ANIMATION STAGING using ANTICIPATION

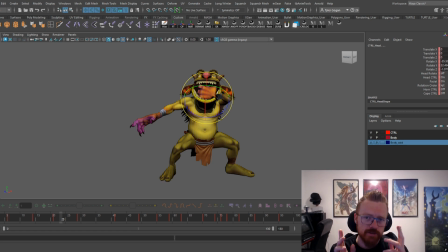(32:57)
Not only is it a telegraph, but it's also like, that's what, like this character is, this falls into like the appeal, right? This character is disgusting. He is so ugly.
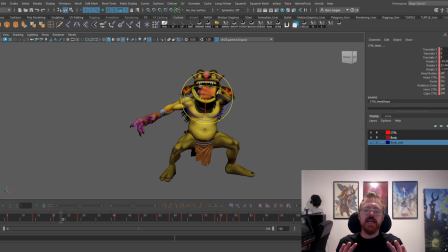(33:11)
But the thing that you can really play with here is he's so ugly that him pulling the bomb out of his throat, it's just like, it's entertaining and it's fun. And that's something this disgusting character would do, right?
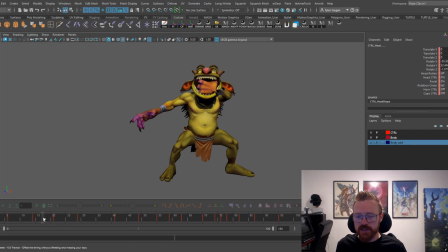(33:26)
And so we want to emphasize that, right? And so we want to like really emphasize like him like regurgitating this. Like if we can pull it off in the animation here in this tutorial, we're going to attempt it here. But yeah, let's go ahead and get to
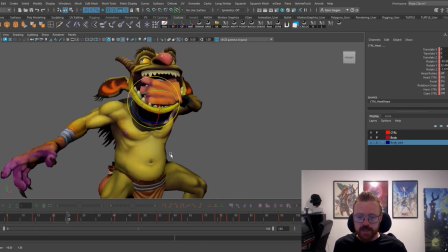(33:45)
work. Okay, on him regurgitating this and being absolutely disgusting.
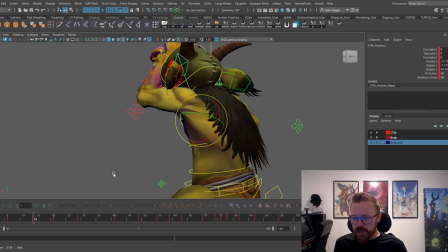(33:50)
I want to see if we can get a little bit better arm.
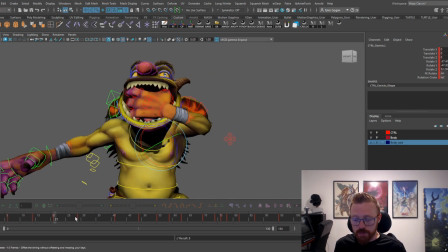(33:54)
Yeah, let's pull his arm forward so we just get a little bit more room to play with his like how far his
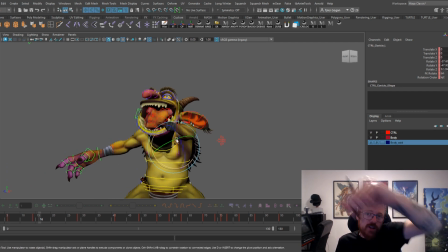(34:05)
like his elbow coming forward, so he doesn't feel like he's like stretching so far, right?
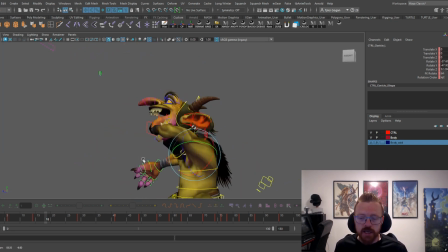(34:10)
And the way you do that is you pull that elbow, and his elbow would probably do that in real life if he's really reaching down.
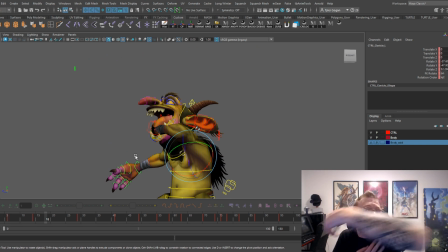(34:15)
Like you can see my elbow is really coming up and forward, right, to do that.
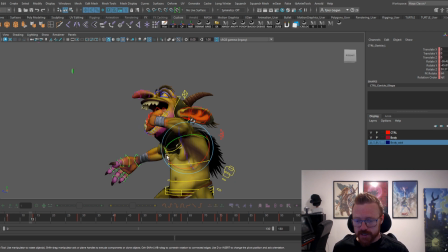(34:20)
So it's legitimate. It's not like I'm just like, okay, I'm gonna break the model.
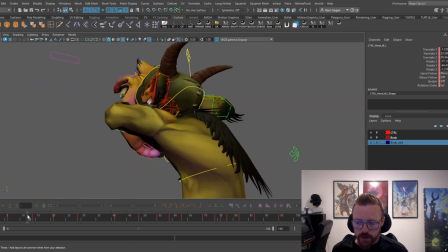(34:25)
The texturing is a little off, but for the most part it's working.
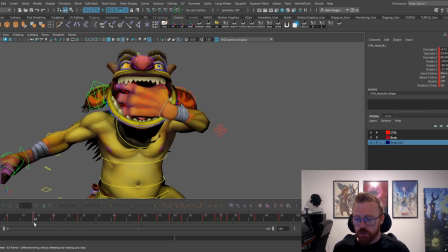(34:32)
That's what would happen, right? So we obviously
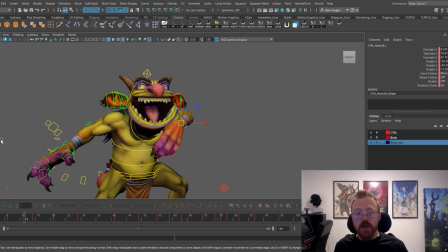(34:39)
nobody's gonna go like reach in, like reach up and start putting their hand in their mouth. They're going to like really dive in, right? They're trying to get something. He's gonna really dive in. Okay, so we want to pull his hand out.
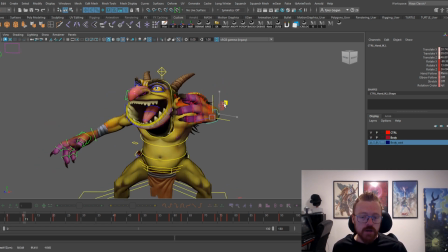(34:55)
And if I had even more time and more anticipation to put on this, I'd have him go.
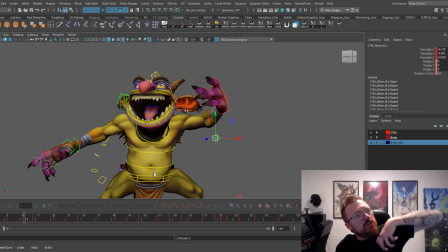(35:02)
Go down and fast, reach in there, pull it out, right? But I don't. We need. This is an attack, right? And in gameplay, we can't. We don't have like all the time in the world.
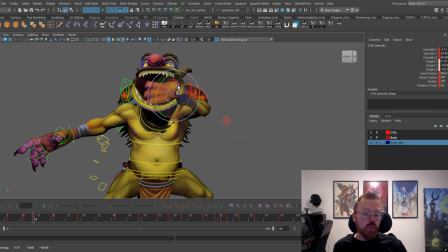(35:13)
We need to be aware of that.
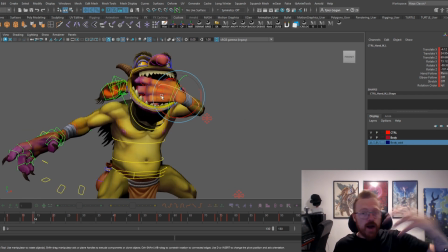(35:14)
Like the programmers need to make it so like the character grabs the object they're throwing or the weapon and then they use it, right? We don't have all this time in the world to just like slowly get into this attack and just like make it super entertaining. We have to work with what we got.
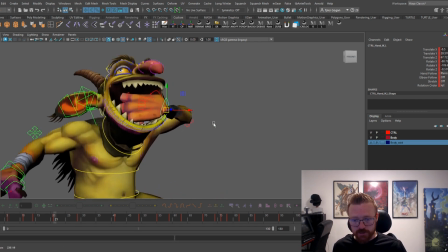(35:34)
And this wrist is what we got.
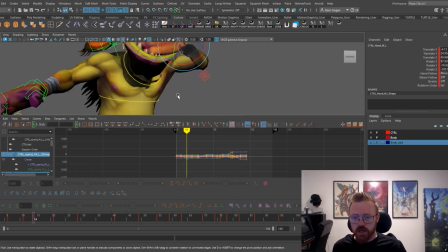(35:40)
Ooh, okay. Got a little bit of Euler filter going on.
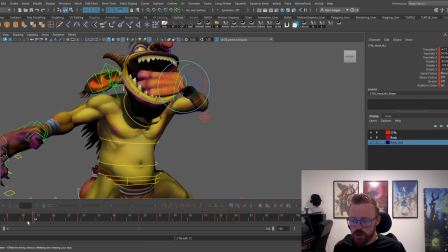(35:45)
Let's Euler filter. Woo! Go Euler filter, right?
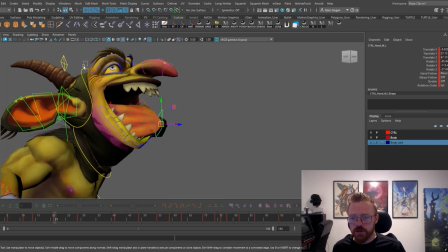(35:52)
So the thing that let's go ahead and try and build in this regurgitation, right? He's gonna come down with his neck is gonna compress. Let's make sure his hand comes with it.
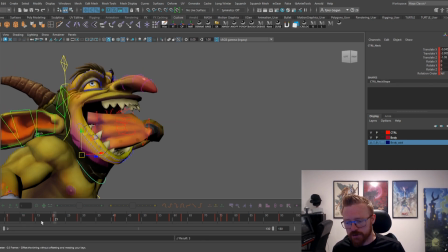(36:03)
His neck is gonna come down too. Hand's gonna go down.
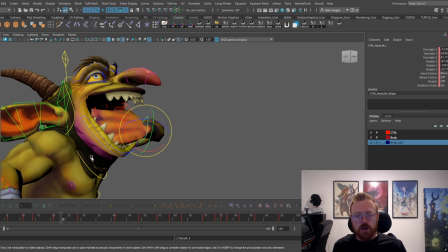(36:09)
And then he's going to, like maybe, let's see. I don't know how to regurgitate a bomb, but wait, he's gonna like roll out.
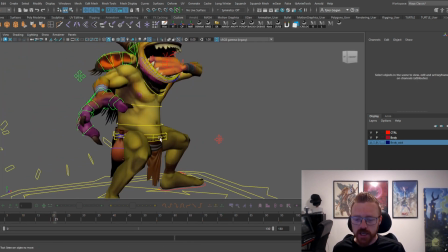(36:23)
He's reaching down. Let's go ahead and give this an offset first and foremost, right?
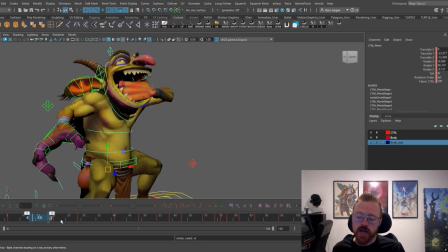(36:31)
Let's see how it looks when we offset where the body goes down first and then the neck comes after. Yeah, I like that. Okay.
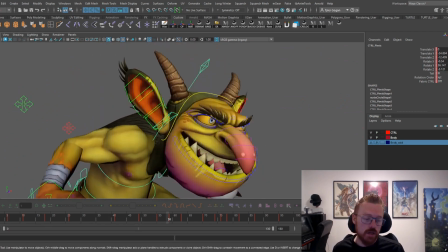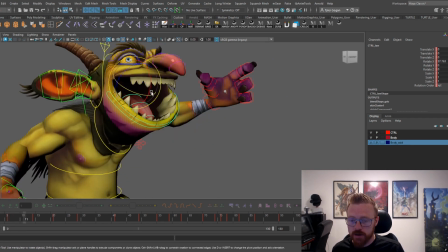(36:46)
Let's have him close his mouth right here just a little bit so that he can open it.
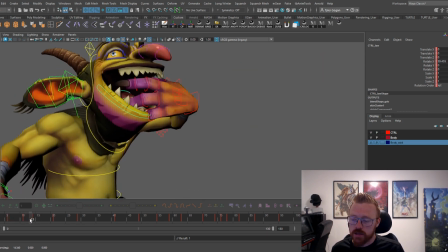(36:54)
Let's see. He opens a little too fast. Want to close it first to give that contrast of like, hey, look, I'm going to shove my hand in my mouth.